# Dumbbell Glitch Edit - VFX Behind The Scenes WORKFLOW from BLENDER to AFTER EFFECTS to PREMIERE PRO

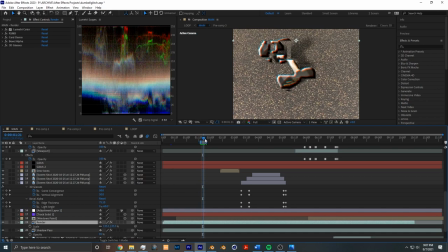(4:02)
Next I wanted to go over how I created this glitch effect so I applied this glitch effect to the render without the shadow pass as well as the shadow pass itself and the three effects that are used to create that look is card dance,
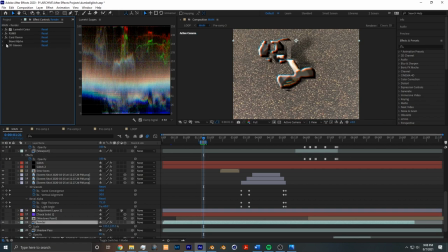(4:15)
bevel alpha, and 3d glasses. So if I disable all three effects you could see that this is the base footage. card dance is what gives you the displacement and the card dance is driven
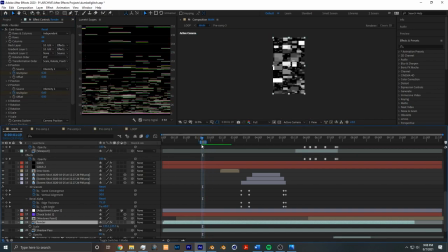(4:27)
by this glitch layer which drives the glitch animation after
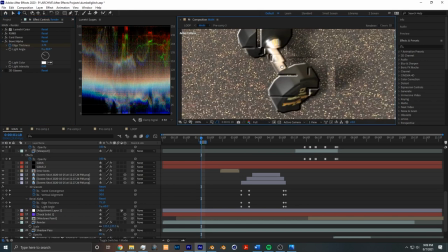(4:31)
card dance i added bevel alpha which gives a edgy look to it which kind
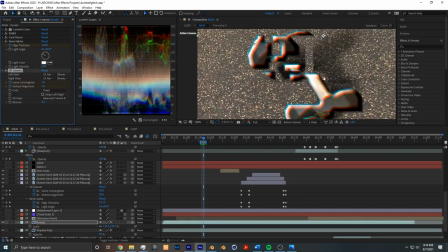(4:36)
of separates the glitches and makes it stand out even more the last effect is 3d glasses which gives this uh kind of like this color
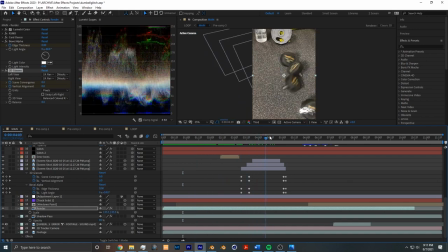(4:44)
channel shift look to it that i really liked now this glitch effect is a reoccurring theme in this edit like i have another glitch right there and for
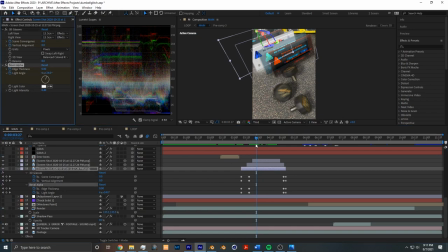(4:52)
the error signs i use the same effects 3d glasses and an animated bevel alpha uh to kind of give it like a flashy chromatic aberration look now
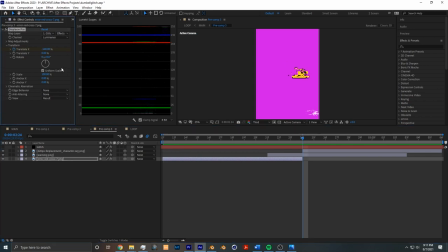(5:01)
the icons that pop up they're 3d layers and they're affected with a displacement map that is driven by the same glitch fractal noise you know some
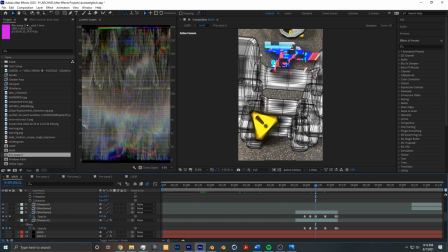(5:10)
more glitches using the same techniques another look i did is kind of like an unloaded look where it looks like it hasn't been rendered properly yet uh and that is pretty much what i did is i did viewport renders of solid view as well as a wireframe view as you can see that's
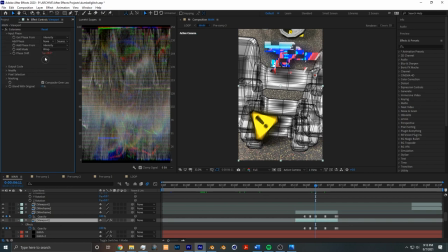(5:28)
how it looked without it and the solid view was animated with a colorama which gave it an interesting shift effect and then here's some more compositing
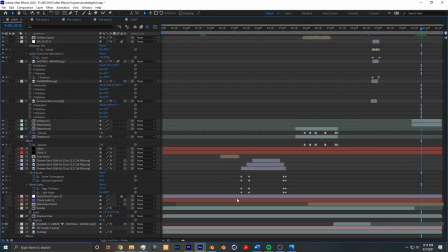(5:36)
then i have some more glitches and once i was happy with all the compositing i did in after effects i brought it into premiere Pro and I exported from After Effects into Media Encoder as Apple
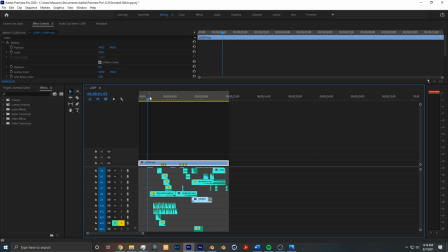(5:49)
ProRes so I didn't lose anything due to compression and then I simply
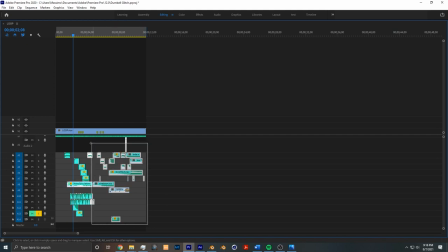(5:55)
just added all my sound design right here on the bottom changing the pitch of a few sounds using a lot of different sound bites to kind of give this sense of chaos then I added a lot of glitch effects to really sell the kind of the glitch look i was going for and that was pretty much it and
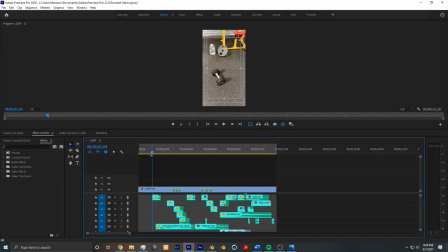(6:11)
then i exported it and shared it to social media and that brings this impromptu behind the scenes video to an end uh the reason why i made this video is because actually uh i posted this animation on r slash blender as well as uh the after effects subreddit and it
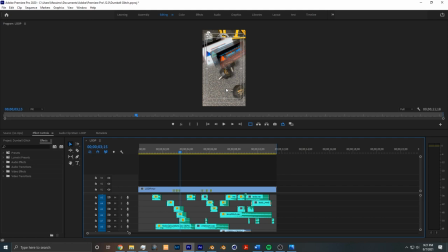(6:27)
gained a lot of traction i think on r slash blender it got 1000 upvotes which is pretty impressive so i just wanted to show you guys uh you know my workflow and how I made this animation. I know I could have went into the technical details and explain them a little bit better.
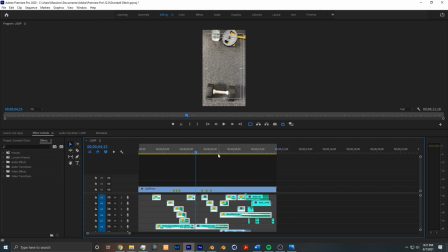(6:44)
But, you know, as I said, again, just wanted to give you guys an idea of how I made this and maybe it could inspire you to make something similar to this. Thank you for watching this video all the way through and I hope I see you in the next video.